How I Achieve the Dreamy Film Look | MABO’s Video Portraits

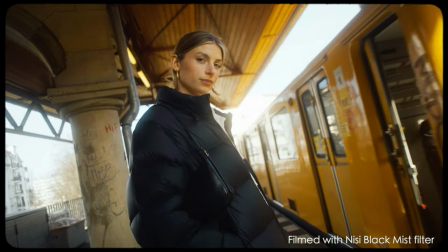5s I'm not sorry cuz that was intentional
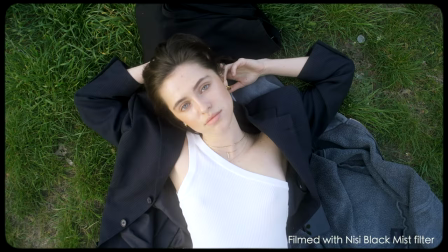9s I meant every word that I said yeah you get angry with me cuz I'm flexible
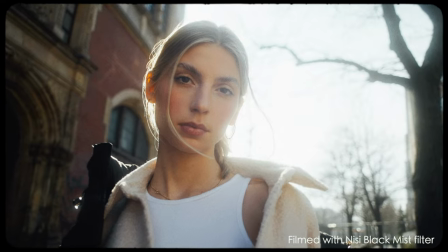19s and of how I like things in the bed oh oh no
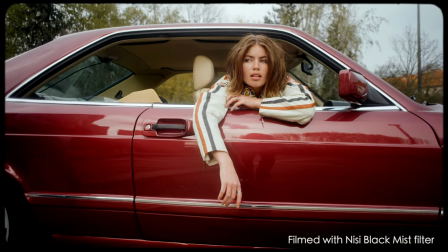24s my heart's like an ocean it's deep and it's open the fun thing I promise
What's up guys it's Mabo here. In today's video I want to talk about how I achieve the dream film look in my videos. There are several components coming together. I want to split this up in three chapters. One is equipment, second is my camera settings and the third is editing. I teamed up again with Nissi Filters in this video to give away four of their mist filters so stay tuned to
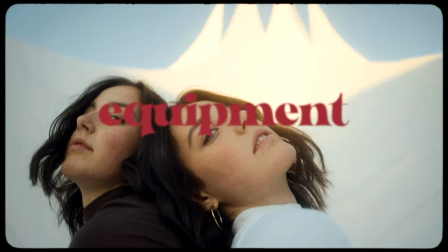57s
participate. So in my last video portray series, like my last seven or eight video portrays, I was filming exclusively with the Canon FD line.
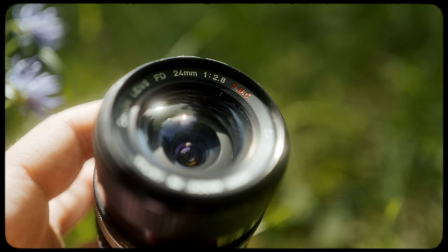67s
These are vintage lenses from the 70s. I really like their look. They're not so perfect and clinically sharp like modern-day lenses. The colors out of these lenses are really nice and I think these lenses add up to this film feel already.
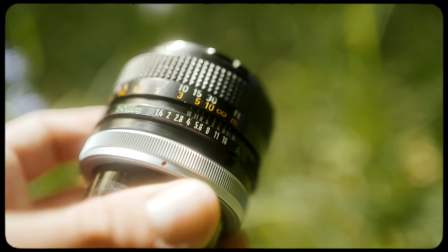79s
I also got the 50 millimeter f1.4. I shot video portrait last year winter with lady with it.
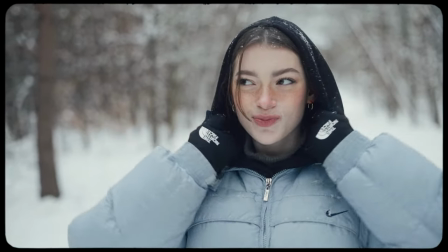87s
Also really nice bokeh, really nice color rendering and skin tones.
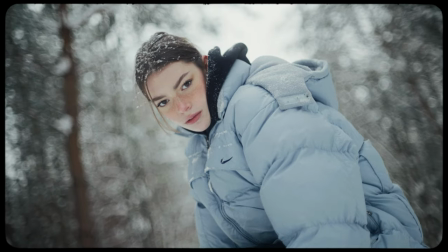92s
But since 50 millimeter is really cutting out a lot of the environment, I found myself using the 24 millimeter in most cases.
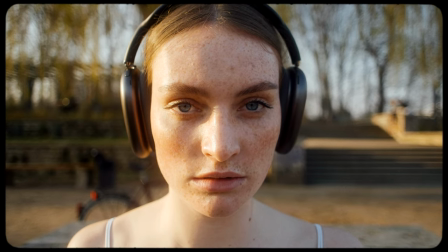100s
I think it's just a sweet spot between a wide angle and portrait lens.
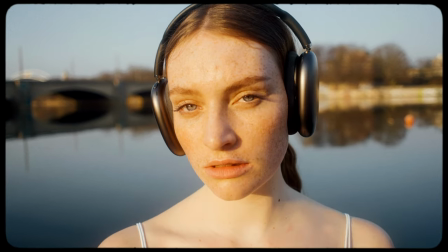105s
These lenses are pretty affordable. I got The SSC line, they're a bit more expensive. The SSC line promises to give you a little bit more contrast, less reflection in your image. I did not compare the regular FD lenses with SSC lenses, but I think these differences are not really big. So if you're on a budget and you want to shoot with FD lenses, just go for the regular FD line and not the SSC line. There are even cheaper options like the 28 millimeter 2.8 or the 50 millimeter 1.8, And you can get these already for 60 to 70 bucks on eBay. These are of course manual focus only So it can be a little challenge when you're moving fast.
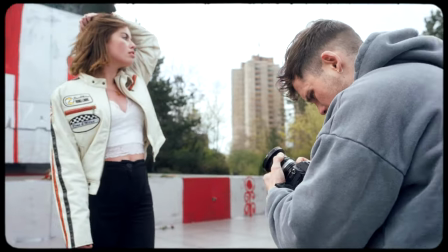144s
You model your object is moving to keep focus But this imperfection of being out of focus then going
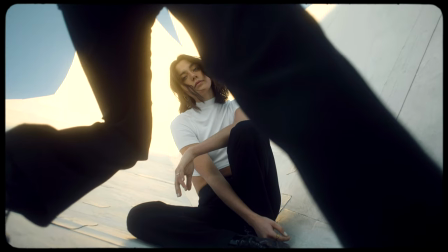152s
into focus can be also Satisfying for the viewers eye and these imperfections of manual focus also add up to this vintage film feel. So next up to the diffusion filters. This might be the most important part for my look I'm creating.
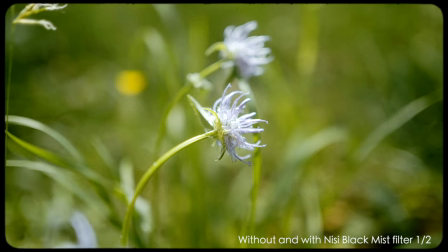166s
Diffusion filters are filters with a little structure on it which softens the image. It takes out this digital sharpness most modern cameras have,
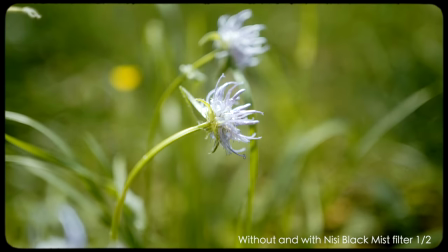174s
makes the image softer and also adds the glow to the highlights of your image.
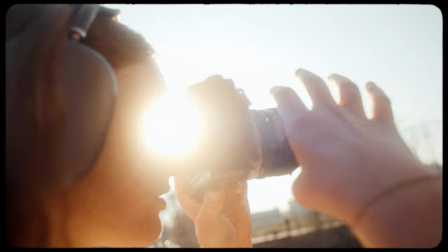180s
I think this effect can give your video a really artistic touch.
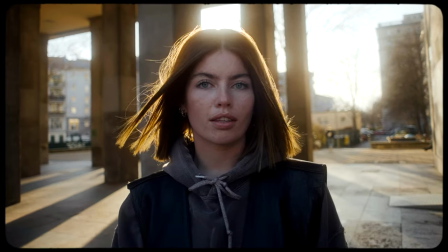183s
It's not meant to be for all projects but especially for artistic videos it can add up very nicely and give it some more organic and warm feel last year i started to use the nissi black mist filters by accidents i added up the tiffin filter and the nissi filter i thought at the
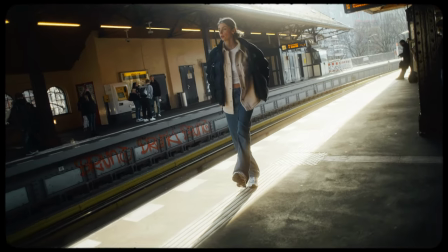200s
beginning that the effect might be way too much but i really got to like it and for my last seven or eight video portraits i was using both filters stacked them up and yeah i really like this intense glow effect in combination with these vintage lenses so to the giveaway guys i teamed up with Nisi filters again. They're giving away four filters. You can choose which intensity you would like and what filter size you need. There are intensities from a half, a quarter to an eighth. You just have to comment with the hashtag Nisi if you want to win one of these filters. The raffle of the winners is going to be next Friday on my Instagram channel at Just Mabo. So be sure to follow me over there as well. So to the camera settings. I'm shooting with the a7S III. That's my go-to camera. I'm shooting in S-Log3, S-Germont Cine3 to have a little bit more flexibility on grading. I created my own film LUTs, the Mabo film LUTs.